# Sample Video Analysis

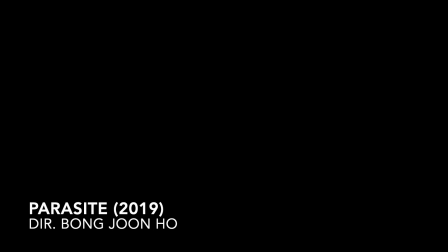Hello, this is my video analysis of a clip from the film Parasite, written and directed by Bong Joon Ho.
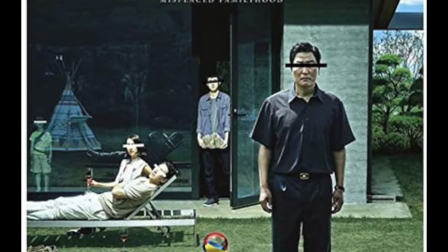The story of the film focuses on the Kim family, a poor family living in the slums of Seoul,
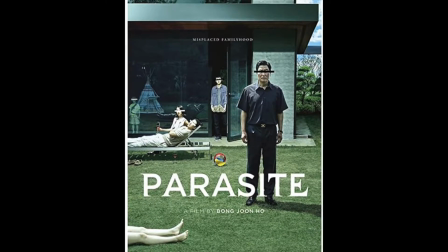Korea, who eventually find employment with a well-to-do family known as the Parks.
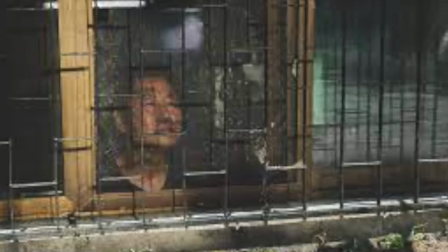The Kims live in a dirty basement apartment. All four family members struggle to make money.
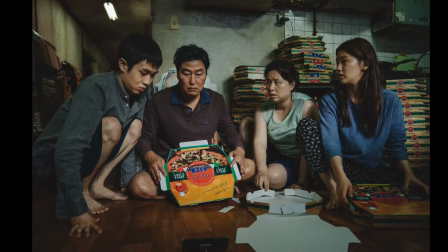Necessary luxuries, such as cellular reception for their mobile phones, are hard to come by.
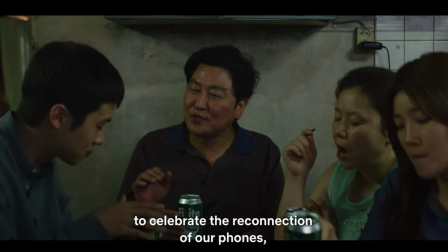The clip I will be analyzing starts at 5 minutes and 55 seconds into the film and is part of the exposition.
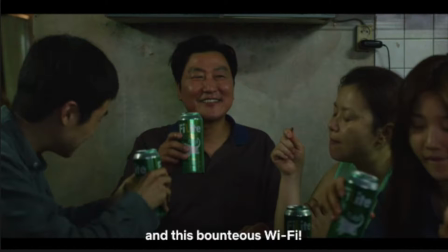The first shot of this clip is a static medium shot of the family celebrating after earning a bit of money. The shot uses the rule of thirds. The whole family is pictured in the shot, but the focus is on the father, Ki-taek, in the center, who is giving a speech.
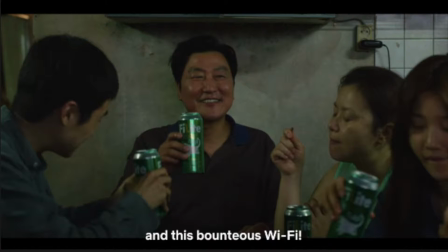The son Ki-woo is on the left and is nodding and acknowledging his dad's speech, while the mother and daughter on the right are focusing on their food and drink. In this way, the film establishes some of the characters' personalities. The father and son are optimistic and ambitious, while the mother and daughter are more realistic and pragmatic. The color green is prevalent in all of the shots of the basement apartment.
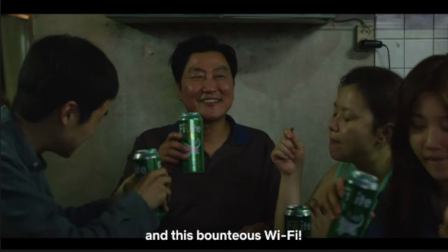In this shot, we see it in Ki-woo's shirt, the cans of beer, and the moldy color of the wall, as well as the mother's shirt. This gives a cold, dingy look to the Kim's home, which contrasts with the later scenes in the Park's luxurious house, where the color tones are warm and inviting.
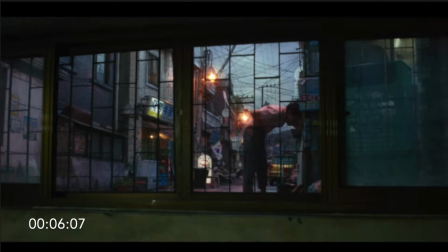We then cut to a slightly low-angled shot of the window which looks out onto the alley. Bong deliberately frames the window to show how close to the ground the family's point of view is. The window is sectioned into quarters and the vomiting neighbor is nicely framed by one of the sections.
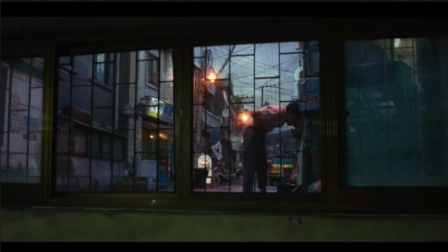This window view reinforces the idea that poverty is a prison and the Kims are trapped in it. The bars on the windows also frame the crisscross of electrical wires beyond the alley. While the neighborhood looks extremely realistic,
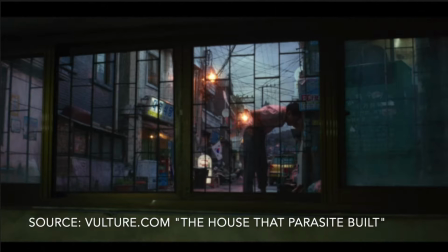it is in fact a set constructed to precise specifications to show the extremity yet ordinariness of the Kim's situation.
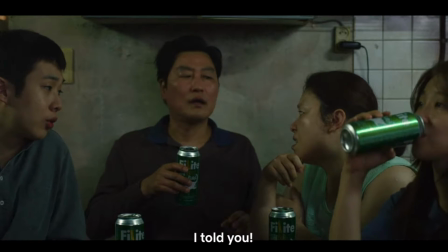도대체 왜 소변금지 팻말 안 붙이는 거냐? 내 얘기했지? 아니야. 그런 팻말을 보면은 더 싸우고 싶어진다니까.
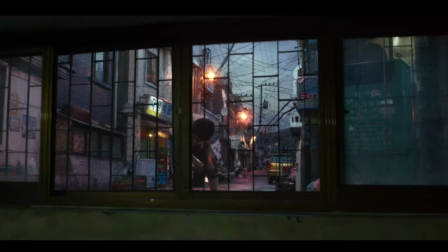저런 술 취한 놈들은. 소리라도 좀 질러봐.
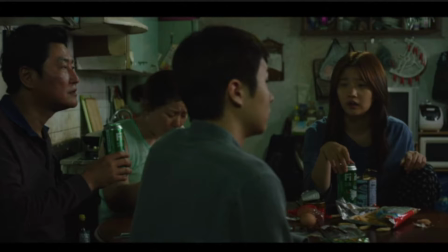This new angle of the apartment is an over-the-shoulder shot, but an unusual one, because the back of Ki-woo is in the center of the shot rather than off to the side. This shot mimics the earlier one of the family, which was also divided into thirds, but now Ki-woo is in the center rather than the father.
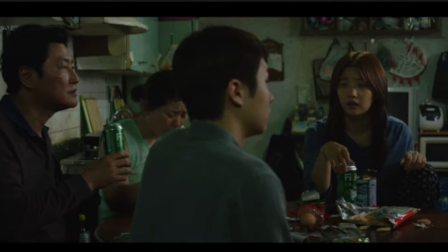Ki-taek and the mother, Chung-suk, are on the left, and the daughter, Ki-jung, is on the right. This shows that Ki-woo and his father occupy a similar role in the family dynamic. They are expected to solve problems. The background of the shot is a rich study in mise-en-scène.
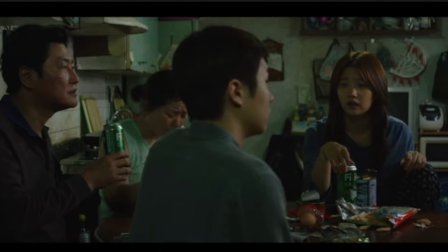The clutter of the apartment echoes the chaos of the slums where they live.
지르지 마.
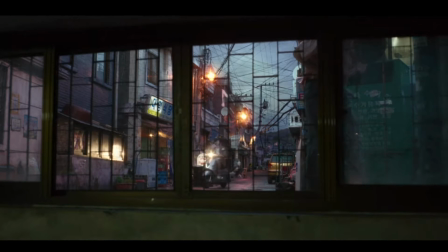싸지 마세요. 응? 민혁이 오빠인가?
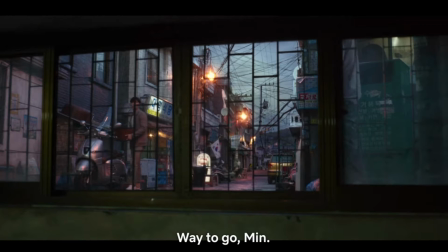아저씨 왜 그래? 너 화장실 아니야? 맞네 민혁이. 야, 한번 봐.
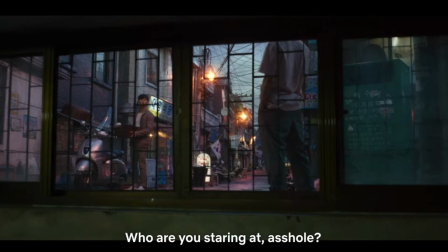뭘 잘했다고 쳐다봐?
The shot through the window of Ki-woo's friend Min arriving on a motorcycle is framed in exactly the same way as the earlier shot of the drunk. Again, the literal window frames serve to frame the actions of the characters, as Min confronts the drunk before entering the Kim's apartment.
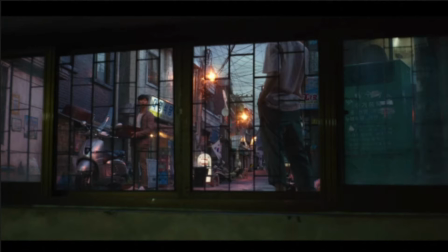The blocking here is significant. The drunk is next to the green dumpster, but Min stands solidly within his frame.
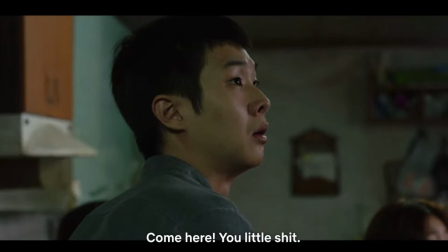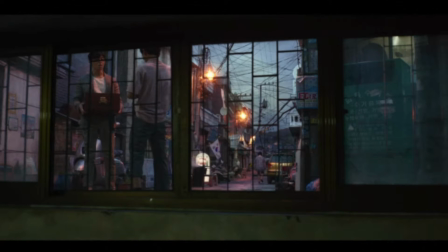When the drunk man enters Min's section of the window, Min stands tall and confident,
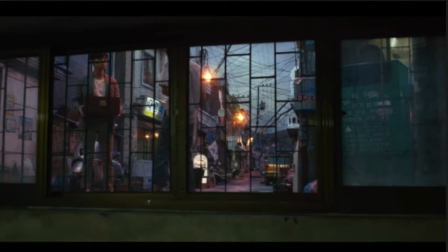and when he yells at the drunk man, the man retreats back to the green dumpster. This lets us know that Min comes from a different, more stable world.
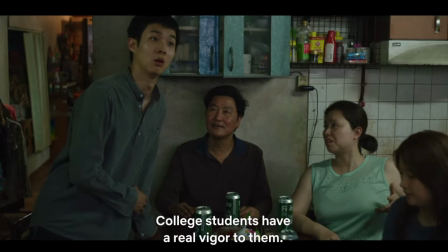네 친구 박력 있다. 역시 대학생이라 그리고 기세가 다르다 기세가.
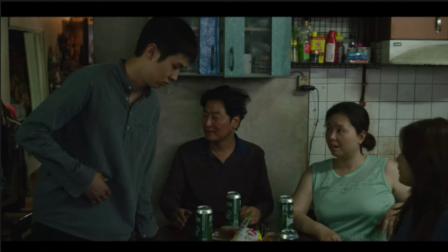When we cut back to the family, the camera is at a higher angle, looking slightly down on them. Ki-woo is now standing, but at a strange tilt, as if he lacks the confidence to stand as tall as his friend Min.